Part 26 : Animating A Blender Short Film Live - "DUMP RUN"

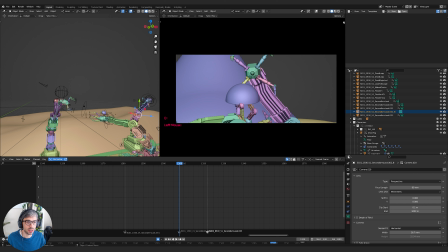[4:11]
And then I'm going to come up here into my viewport, make sure I've got locking camera to view turned on. There it is. So view lock camera to view. That's what we want. So I can just move around with this.
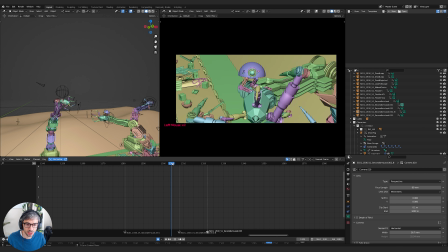[4:23]
So let's see. First, let me think about the screen direction. So he is living in, all right. So our little dudes owns the left hand and the dangerous claw owns the right hand of frame.
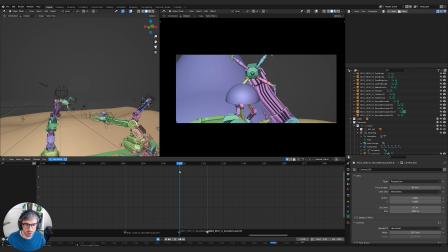[4:37]
Am I consistent with that here? Yeah, sort of. Actually, it's a bit off, isn't it? He's looking left when he should be looking right. Got to keep that.
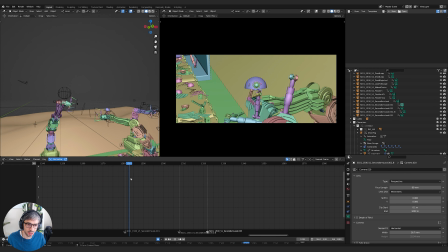[4:49]
Oh, when we start the shot, he's looking left. That's why it feels like it works. Then he kind of swings over. I'm not going to touch it because I like this shot. I think it works.
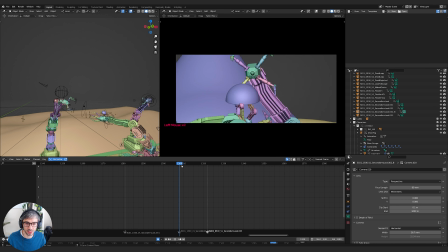[4:59]
We might, when we get the rendering, we might see his eye and it might make it feel like it's a line cross, but for now, I think. But I will keep the right-left combo here. I'm going to push in. I'm going to really fill the frame and I'm going to get low, real low.
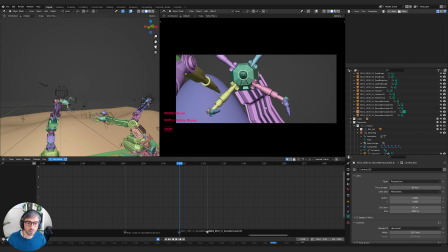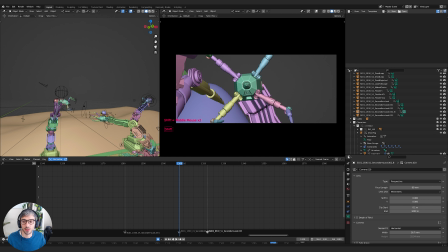[5:27]
Let's see if we can hold him in frame somewhere like this. Let me just, am I in pose mode or something? No, where is my camera? I'm going to make sure I set a keyframe for select active camera.
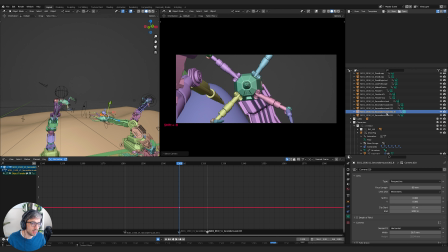[5:43]
I've got Shift B, so I'm going to go Shift B. There he is selected for me. This is a really handy thing. So if you're clicking on lots of stuff and then you hit Shift B, it'll just automatically select the camera that's active, and then I'll just zoom over to it.
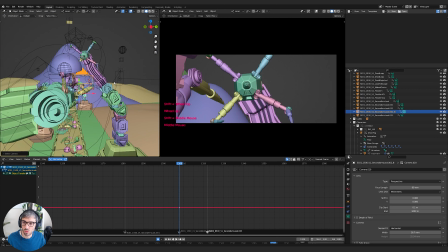[5:58]
And what I want to do is, see, am I
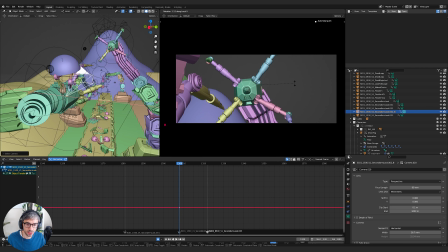[6:03]
in local? Yep. So I can just hit R and X. That will rotate me on the local X-axis, which is the tilt. Y is pan. I'm just gonna create a frame like this. It's pretty cool.
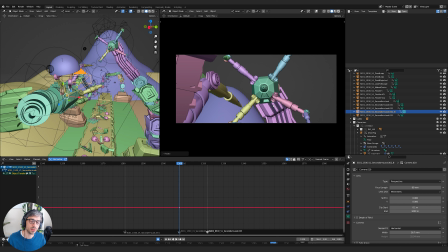[6:17]
I wonder what this is gonna look like rendered. I should probably just have a look. Although I should be careful, and I haven't really set this up for that.
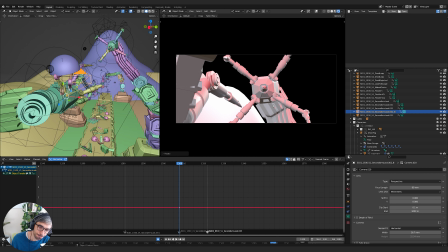So let it compile. It's gonna take a bit of work, I think, to light this scene and get all the materials working.
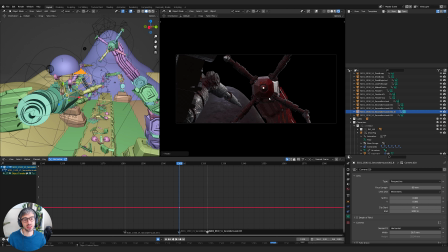[6:41]
Well, materials are pretty much good, but like lighting this scene's gonna be tough. Look how dark this is. These spaces.
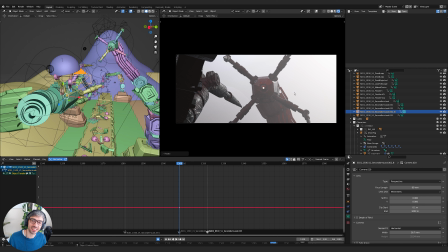[6:47]
I mean, there's a lot of fog, but oh, that's right. This is technically like light coming from that skylight, so that's helpful. That's kind of cool. All right, we'll make it look really good. Don't worry.
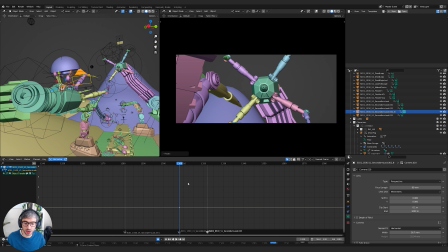[7:02]
Okay, so something like this, and I'm going to be. Let's see, this is the thing. He's going to come towards us, so I don't want to complicate this shot with too much motion. I want it to be really clear. So I don't think I'm going to move my camera. I'm going to try and find a spot where I can just park the camera, let him come to us.
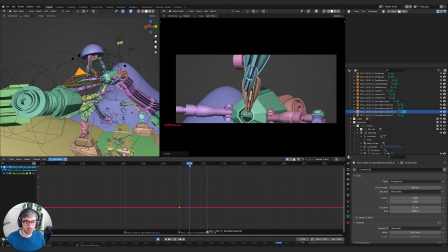[7:18]
Okay, so let's just see what happens in this shot. Yeah, see, that's so much better already. All right, let's go to where he's going to land, or yeah, somewhere around here where we can actually get to a point where we can see where he's going to go.
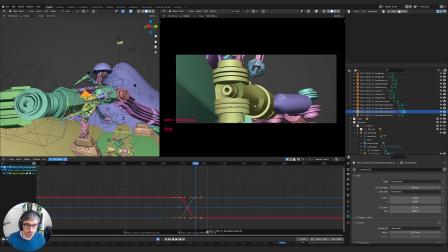[7:33]
So I'll try coming down. This will be tricky because he's going to be, right on top of this other arm.
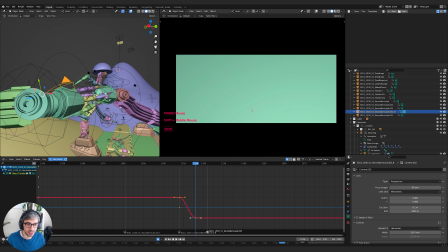[7:41]
We may need to use a clipping plane to kind of like clip out this guy.
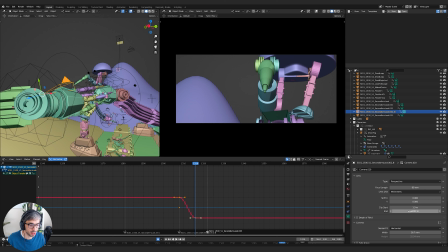[7:46]
So if you have the clip start, clip end on your camera settings, and that determines you can clip how far, like a plane in front of the camera to like not render stuff. And that can be really useful. Just having a hard time finding him. Oh, there he is. Okay. We just need an angle where we can see him.
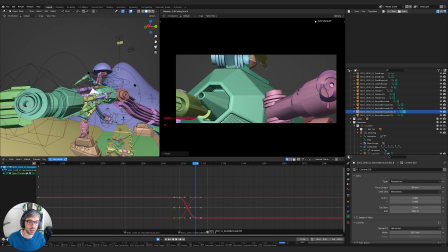[8:08]
There we go. Maybe something like this. It'd be good if we could see the little guy as well. We need to come out to a wider lens. It's probably a bit too tight on a 60.